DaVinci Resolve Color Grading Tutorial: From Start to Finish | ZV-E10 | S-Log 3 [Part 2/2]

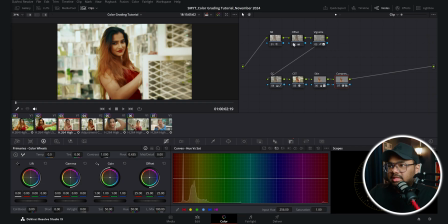[0:01]
Now let me show you these clips. On these clips as well, the basic concepts are same. So if I turn off the color grading on this adjustment clip, then you can see this is the grading that I did, and these are the clip level color correction. If I turn off all the nodes and turn on one by one,
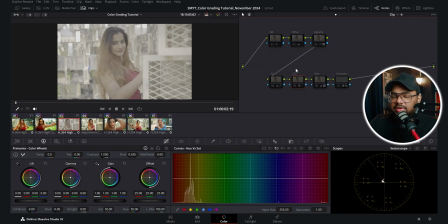[0:17]
then you can see the first thing I did was to convert the footage from S-Log3 to Rec.709 on this CST node.
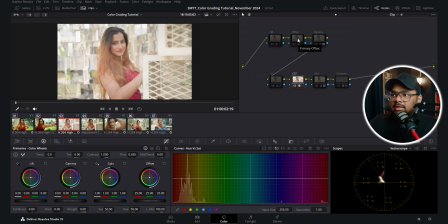[0:23]
Same settings from S-Log3 to Rec.709. Then in this offset node, I corrected the exposure.
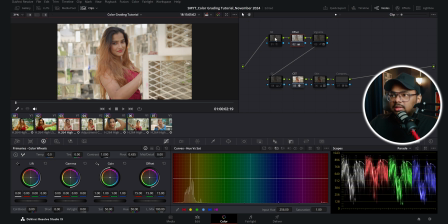[0:29]
So this was before and this is after. Then you can see there are a bit of noise.
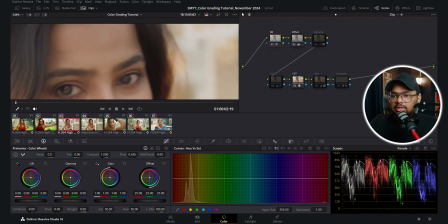[0:34]
So in this noise reduction node, I reduced the noise and I went for a pretty high number, that is 75. Because with this grade, I wanted to get a softer film look because I was going for a Kodak 2383 look. So my objective was to get rid of the detail 4K sharpness and make it look like it was shot on film.
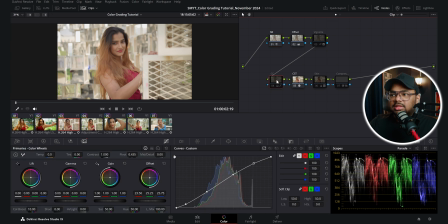[0:52]
So that is why I went for a pretty high noise reduction. Then on this CC node, I have color corrected the image before the color space transform. So on this CC node, you can see I have created a slight S-curve to give the footage a bit of contrast.
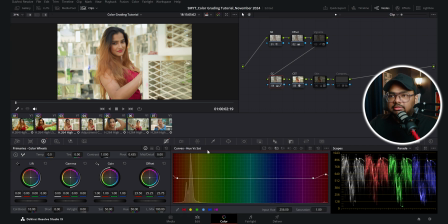[1:05]
Then I increased the color boost to around 10. And then in this hue versus saturation curve, I increased the saturation of this red hues, that is of a dress. Then I didn't do anything else on this node. There is another node that is called the vignette. So in this node, I have added a slight vignette.
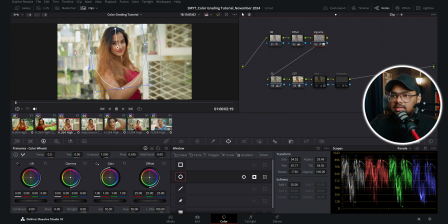[1:20]
So if I turn on this node, you can see I have taken a circular mask and then tracked it to her face. Then I inverted the mask with this button. So this is the original mask. And if I invert it, then you can see the effect is working outside of the mask, not inside of the mask.
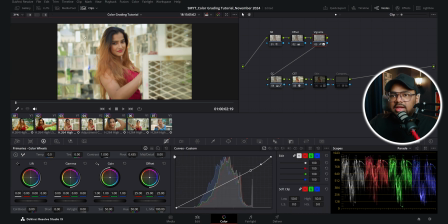[1:35]
And with this custom curve, I reduced the exposure of the edges of the frame. And I have also blurred those edges as well. So this was before and this is after. So my subject pops out a bit more. Then on this skin node, if I turn this on, you can see I have a mask.
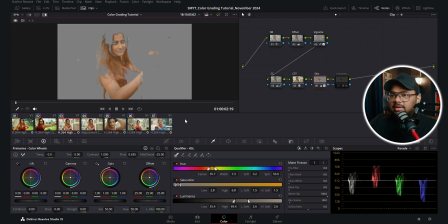[1:51]
So if I turn on this show mask option, you can see I have selected the skin tones and then reduced the mid-tone detail to soften up the skin.
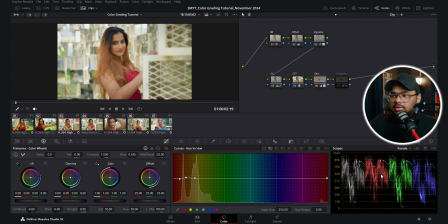[1:59]
And also in the hue versus hue curve, I have tried to fix the skin tones. So before it was looking like this and after the correction, it looks like this. A slight adjustment, but it fixed the skin tones. And finally, in this compressor node, I took the output of the alpha from this node to this node so that in this node, I don't have to qualify the skin.
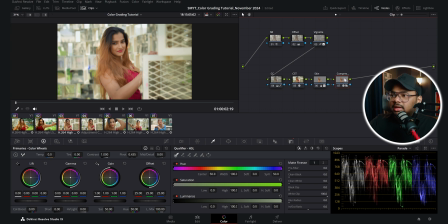[2:17]
Once again, with this connection, what it's doing is this node is taking the alpha output of this node as an input. So you just need to qualify the skin once in this node and you can take the alpha output of that node to another node with this technique. So you don't have to key out the skin once again.
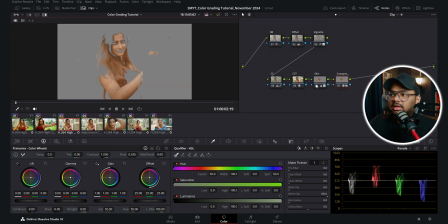[2:33]
So in this node also, if I turn on the show mask option, you can see the same mask is being applied over here in this node as well.
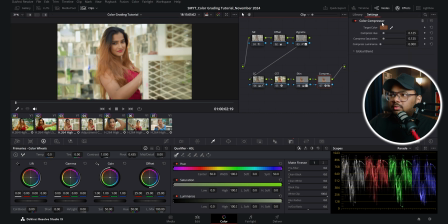[2:40]
And what I did on this node is I took the color compressor OFX plugin and I took the key picker and clicked on a skin tone and then compressed the hue and saturation to blend all the variation in the skin tones in a much more smoother way.
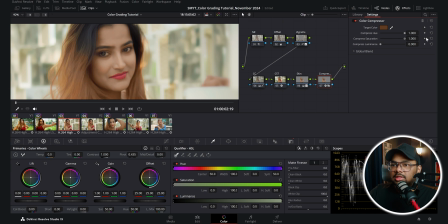[2:53]
So if I compress the hue too much and the saturation also, then you can see all the colors are being compressed to this target color. So if I change that target color to red, then what it's doing is it's taking all these colors and trying to compress all the colors into this target color.
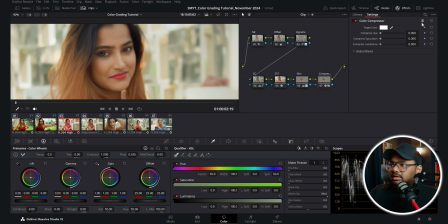[3:09]
So this is the basic functionality of this plugin. Let's reset it. So I took the picker and took a skin color.
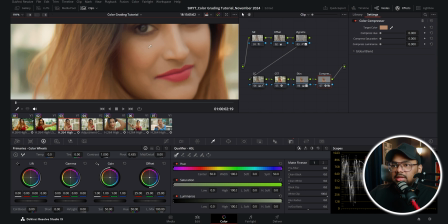[3:15]
So you can see there are a variation in skin tones, right? Here you can see the skin tone is lighter and as you go towards this, the skin tone becomes darker.
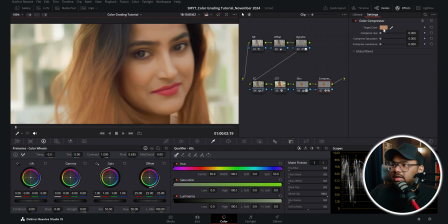[3:24]
So I wanted to blend the skin tones a bit more and I wanted to make all these colors similar to this color. So for that, I have to increase the hue saturation slider. So you can see the colors are blending more smoothly. So this was before and this is after. So this plugin is pretty handy. So this is the color correction that I did.
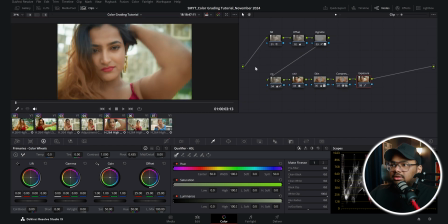[3:43]
Now if I go to this clip, here also the same thing is happening. This is the CST node, then this is the offset, noise reduction, color correction, vignette, skin, then skin compressor. And I thought this clip needed a bit of boost in the exposure. So that is why in this node, I have brightened up the clip a bit with the custom curve. That's it. Then I copied the same node tree on this clip as well. You can see if I turn off all the nodes, then this is the first thing that I did.